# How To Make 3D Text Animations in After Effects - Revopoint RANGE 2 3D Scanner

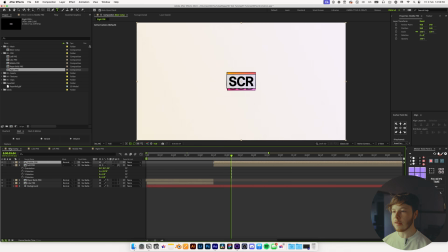[20:18]
So this is probably one of the easiest ways you can make this easily editable. And again, we will drag that in here. So now we have all three, line them up, and just make sure you set the rotation of this back to 0.
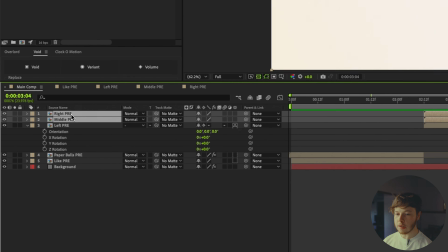[20:29]
You do want to change the anchor point of these, so you can select both of them, hit A, and make sure you enable 3D,
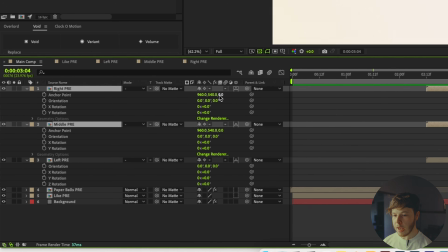[20:35]
and then collapse transformations, and then in the anchor point, set that to the same as this one, which is 65.
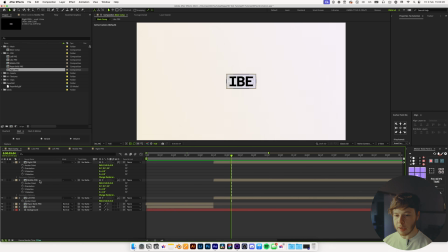[20:42]
Now we can take these and place them next to one another. So left, we will move that out to the left by just clicking and dragging and holding shift, move it out that way, and this one, move it out this way.
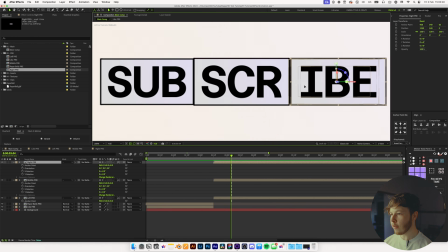[20:51]
You can decide however you want this to be, if you want them to be exactly next to one another, or if you want it to be kind of, you know, wherever you want it to be.
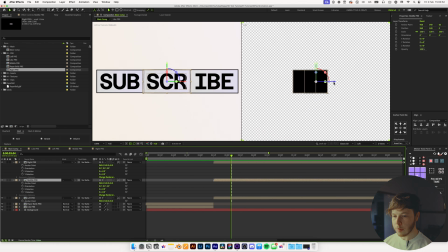[21:01]
TV mode, and we just want to make sure these are lined up to 0, and that looks pretty good.
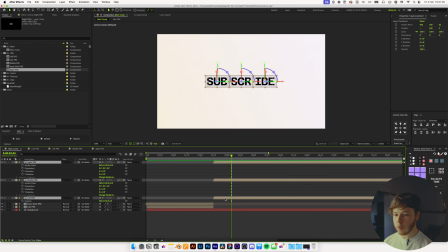[21:06]
And all I want to do now is change the rotation of them a little bit as the starting point. So if I hit R to bring up the rotation, I'm just going to spin this a couple of times. Maybe this one we'll do -90. For the middle one, let's do -180.
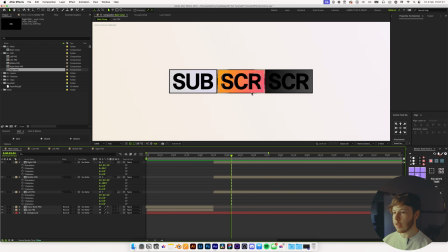[21:20]
And then we can keep the first one as is, just to keep it nice and different. And looks like we forgot to change the name of one of these.
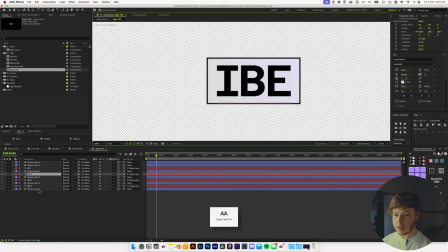[21:27]
We can just go in and change that really quick. The black text doesn't work very well on the black background, so we can always go in and just change the color of that one, which I think is this one. Change the text color to a white color, for example, and go back in, and just like that, you have it changed.
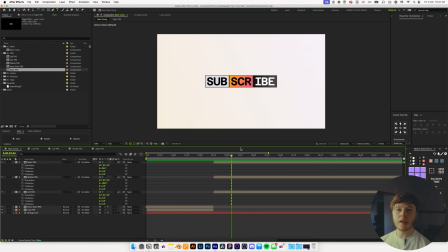[21:43]
Makes it super easy to work with. You can even add gradients, whatever you want to, however you want to stylize this.
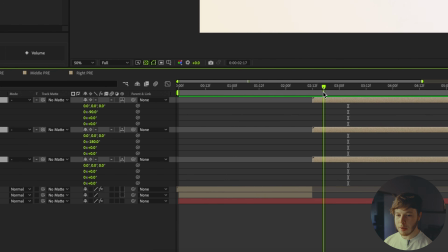[21:48]
Let's take these, and then we're gonna go forward to about right here, I'd say, keyframe the X rotation,
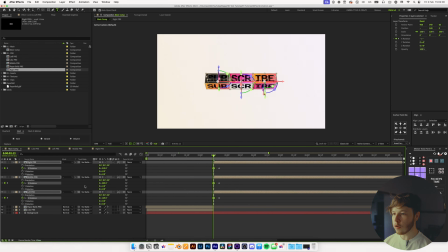[21:53]
and then I'm gonna go back and move the X rotation back a little bit, and I'm just gonna randomize it just a little bit, just to get a little bit of, first it kind of comes down, and then we're gonna go forward, and then we're gonna send it backwards right there. So now we get this little, comes in and then boom, and I think that looks pretty cool.
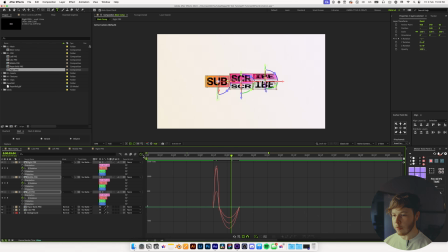[22:11]
We can take these and hit F9 to add some easing. Now maybe you want to stretch this out just a little bit first, just so it's not super crazy.
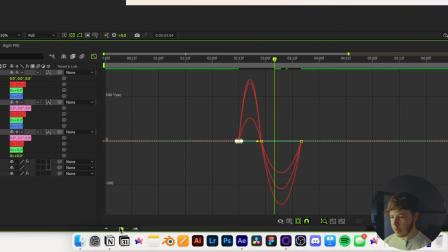[22:19]
Take these and go in here, and let's take all of these keyframes and ease them so that it starts coming in with a lot of momentum here,
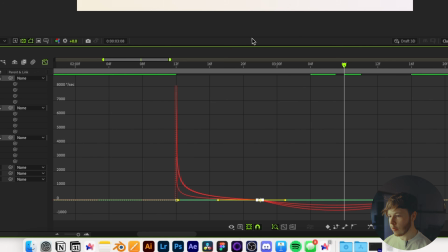[22:29]
and then slowly backs out this way.
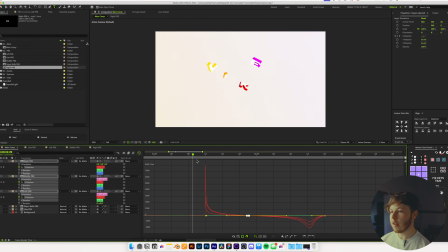[22:32]
Maybe move these keyframes out that way so that we just get a little bit of hesitation almost right there.
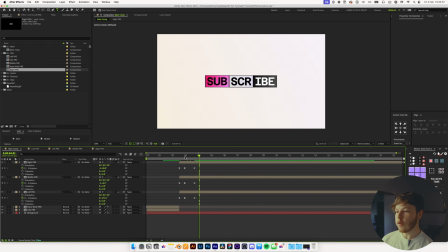[22:40]
One way you can spice this up a little bit if you want to is by adding a little bit of a twist to it. I've done a tutorial on the time displacement before on how you can use it in text animations, but you can actually do something similar in order to create a little bit of a twisting motion like you would be able to in a 3D program. It's super simple.
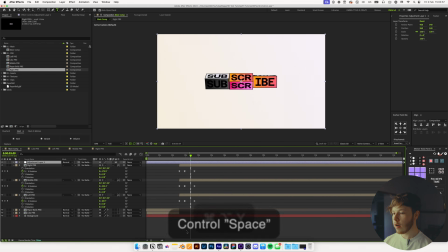[22:57]
You can create a new adjustment layer by hitting Shift Option Command Y, and then add a time displacement effect to it, obviously. And we can just trim this layer up to start right here.
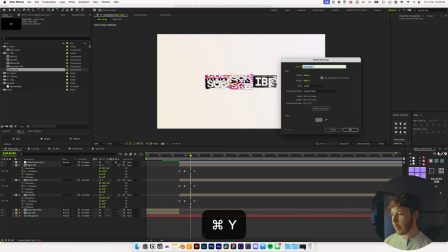[23:07]
And then we are gonna click off and create a new layer by hitting Command Y, and we're just gonna name this displacement map,
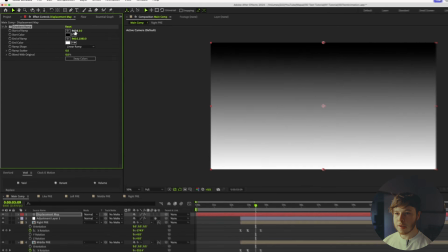[23:15]
hit OK, add a gradient ramp to it, and set the first value to 0 or whatever kind of comp you're working with,
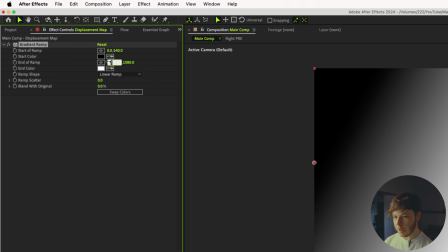[23:23]
the second one to 540 to get it right in the center, and over here we're gonna set it to 1920 and 540 over here as well to get it in the other side.
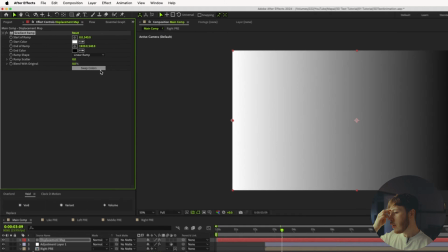[23:31]
And we can swap the colors because time displacement reads it from left to right, so that just looks the best depending on which way you want it to twist, of course.
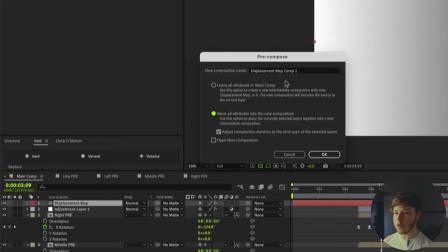[23:40]
And then we're going to pre-comp this and move all attributes into the new composition, and just rename this to displacement map pre.
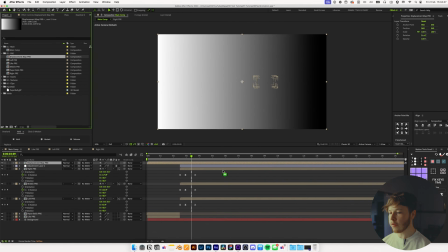[23:47]
Again, take your pre-comp and put it in the pre-comps folder. Then we can hide this layer because we actually don't need it anymore.
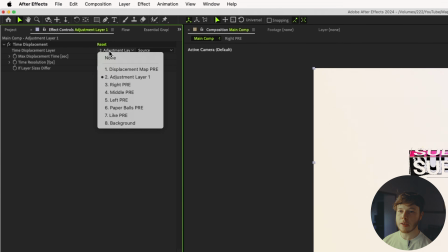[23:53]
Go into your time displacement and then change the time displacement layer to the displacement map, and just enable effects and masks.
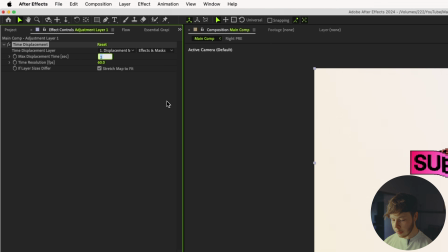[24:00]
You don't have to since we pre-comped it. And we can set the time displacement to something like 0.5 maybe, or 0.1 might even look a little bit better.
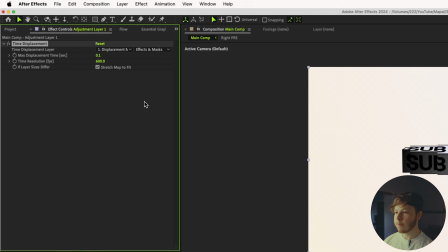[24:07]
And then increase the resolution a whole bunch to something like 600. And that'll just make it a lot smoother so we don't have those big chunks.
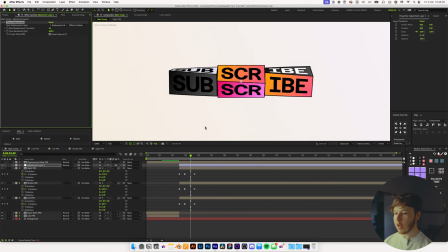[24:15]
This is a little bit render intensive, especially when it's that high. But as you can see, we now get a twisty motion instead of just a flat straight one.
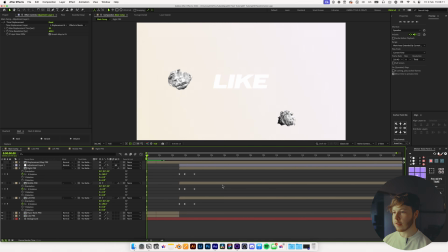[24:22]
And now we have something that looks kind of like this.